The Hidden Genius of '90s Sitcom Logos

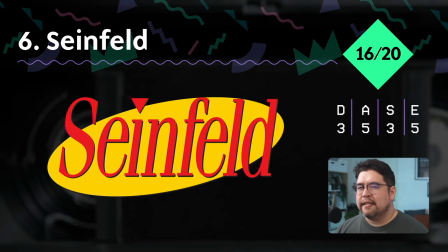[8:10]
The oval is more balanced and it's just more tightly composed. It kind of has not a timeless, but an enduring appeal and it's very strongly graphic.
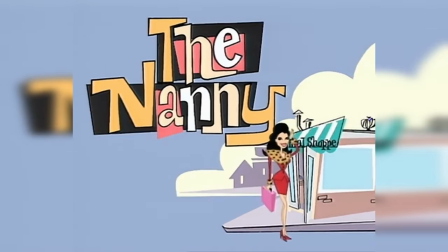[8:24]
The Nanny is a really strange phenomenon.
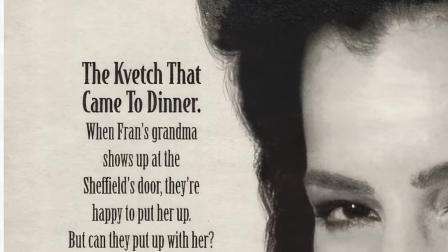[8:28]
Despite being extremely specific in its New York Jewish cultural references, it was a huge international success.
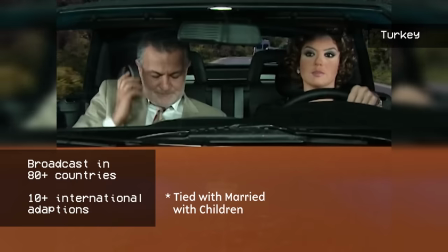[8:37]
Being broadcast in over 80 countries, it also had the most international adaptations of any sitcom on this list.
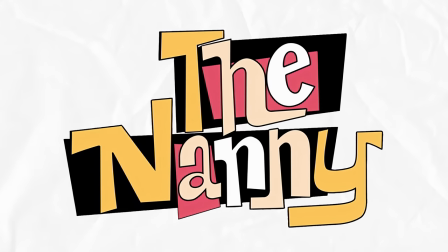[8:45]
Now looking at the logo, it's got this strange interlocking lettering style that you might think is original,
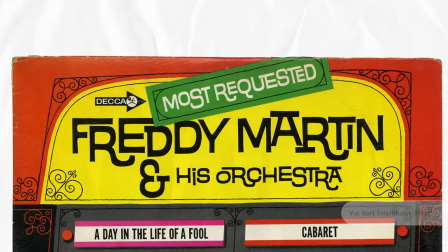[8:51]
but it's actually a bit of a throwback to the 50s and 60s that's sometimes known as beatnik lettering.
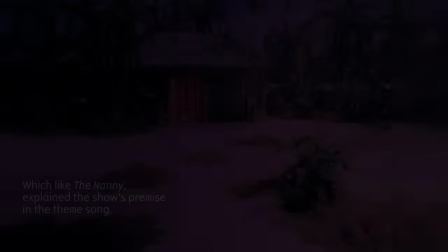[8:58]
This style became popular in a lot of different places, including title cards of sitcoms like Gilligan's Island.
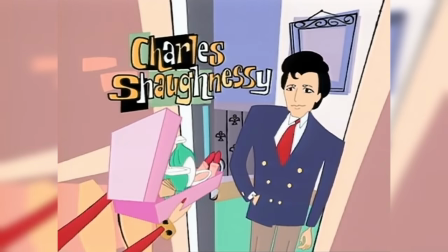[9:05]
This lettering style not only had a revival with The Nanny in the 90s, but also in the series Ren and Stimpy,
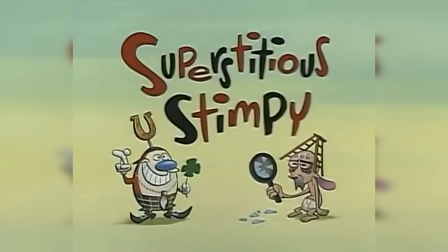[9:11]
which was extremely influential in the new wave of Nickelodeon cartoons, which then went on to influence shows like SpongeBob SquarePants.
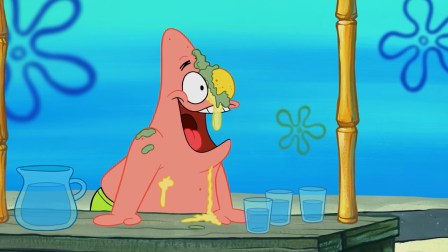[9:20]
So if you're on the younger side, you might recognize it from approximately 10 hours later.
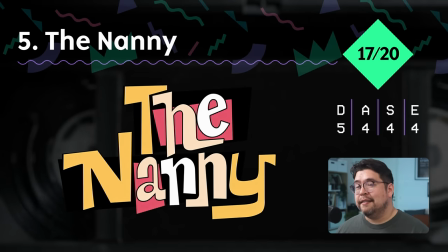[9:26]
This logo gets pretty good scores all around, and it does a good job of actually also projecting the loud and interesting style of the lead character.
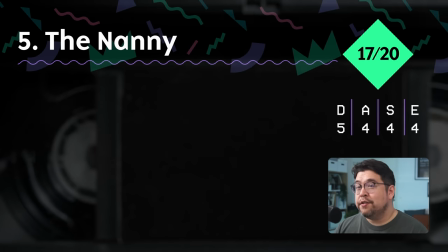[9:35]
What was interesting about this beatnik lettering is it wasn't just used for the original English language show,
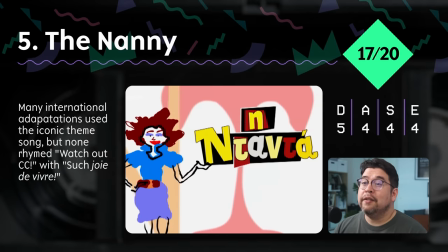[9:41]
but also by many of the international adaptations of The Nanny, including ones that used totally different alphabets from our Latin one.
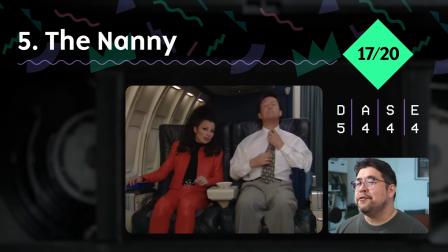[9:49]
Speaking of travelling internationally, if you're planning a trip or just want to change your virtual location, you could use this video's sponsor, Surfshark.
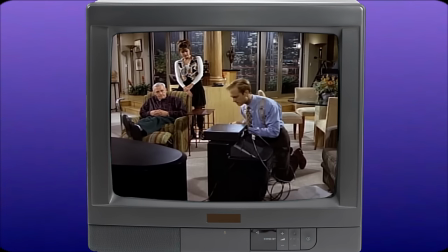[9:58]
Whether you want to binge the best of the 90s or the latest and greatest series, it can be frustrating being region locked out of content online.
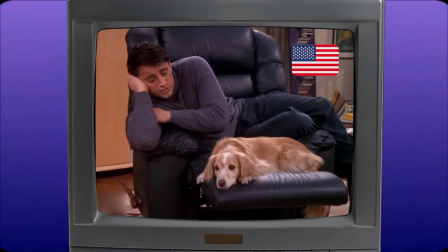[10:06]
For example, Friends is unavailable on US Netflix, but you can watch all 10 seasons connecting from the UK.
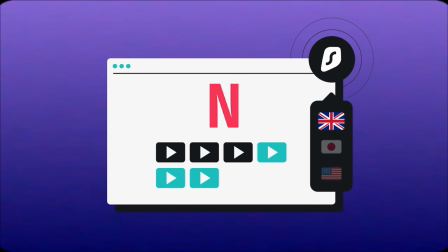[10:13]
Surfshark lets you change your virtual location to any of their servers in over 100 countries, granting you access to a huge library of content around the world,
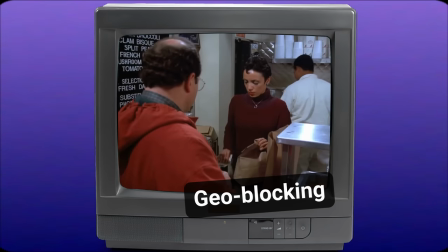[10:22]
plus also unlocking other services that have been geographically restricted.
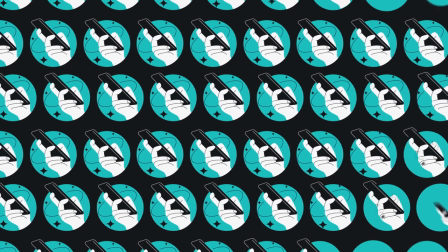[10:26]
Other perks include being able to connect an unlimited number of devices simultaneously and their Clean Web feature, which blocks ads,
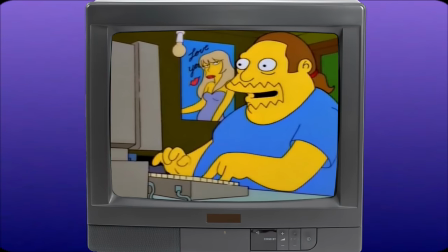[10:34]
trackers, malware and phishing attempts on desktop and mobile, ensuring a secure, uninterrupted browsing experience.
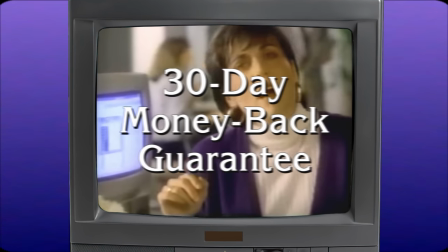[10:41]
Plus, they offer a 30-day money-back guarantee, so it's risk-free to give it a try and see if it's the right fit for you.
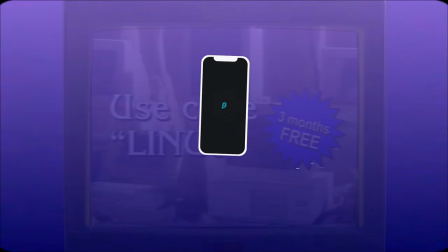[10:47]
My viewers, using my code Linus, can get three extra months of Surfshark. Just use the link pinned below this video. Thank you, Surfshark.
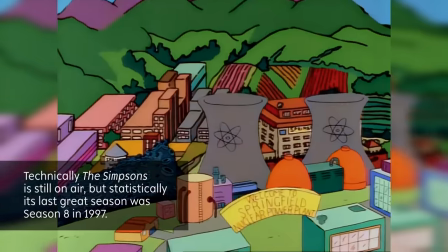[10:59]
Having touched on animation, no discussion of 90s sitcoms would be complete without acknowledging The Simpsons.
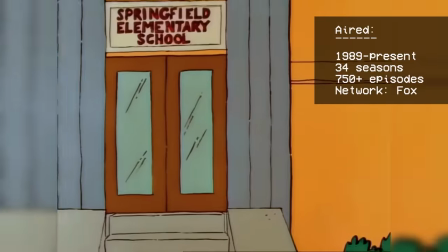[11:05]
The opening sequence to The Simpsons features the show's name,
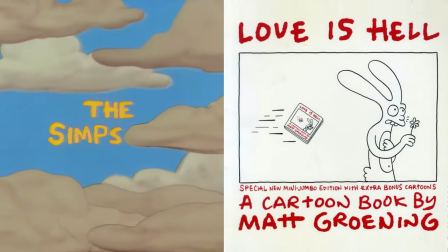[11:09]
written in all caps in the handwriting of the creator Matt Groening, in this quite blobby, squiggle-vision style.
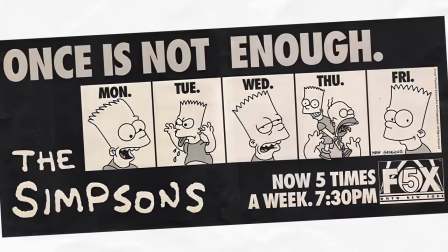[11:17]
And that was effectively used as the logo for promotions in print and other places until they
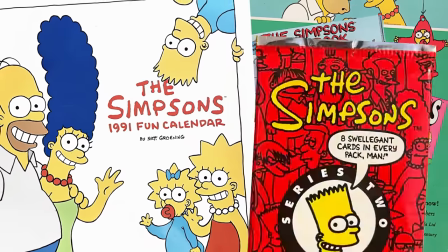[11:22]
updated the design to use a much more Deliberate mixed-case lettering approach.
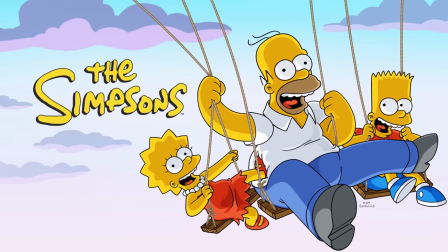[11:28]
This is the version of the logo that we're still familiar with today Featuring an enlarged
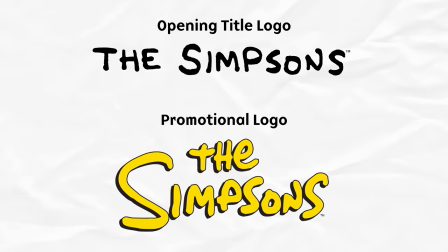[11:33]
initial s and a lowercase t and e in the which has got a much
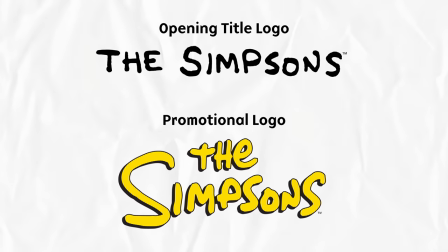[11:37]
more pleasing overall rhythm and composition This was probably motivated
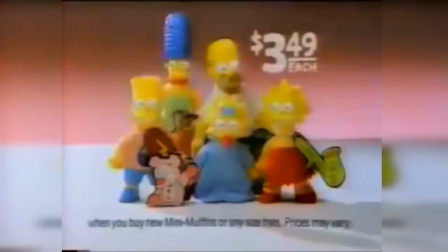[11:42]
by the explosion of Simpsons merchandise through the 90s.
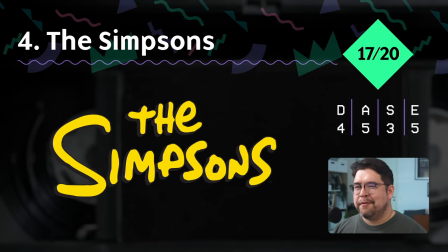[11:46]
The simplicity of the Simpsons logo is one of its main strengths. I mean it's hard to imagine how you can improve on it.
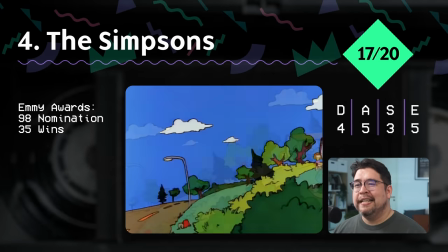[11:53]
It's yellow just like the Simpsons themselves and it's Matt Groening's distinctive handwriting.
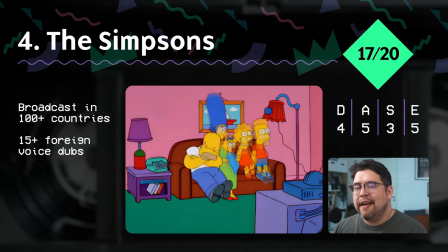[11:59]
Even though he went on to create many other shows like Futurama, that handwriting style is gonna always be associated with the Simpsons.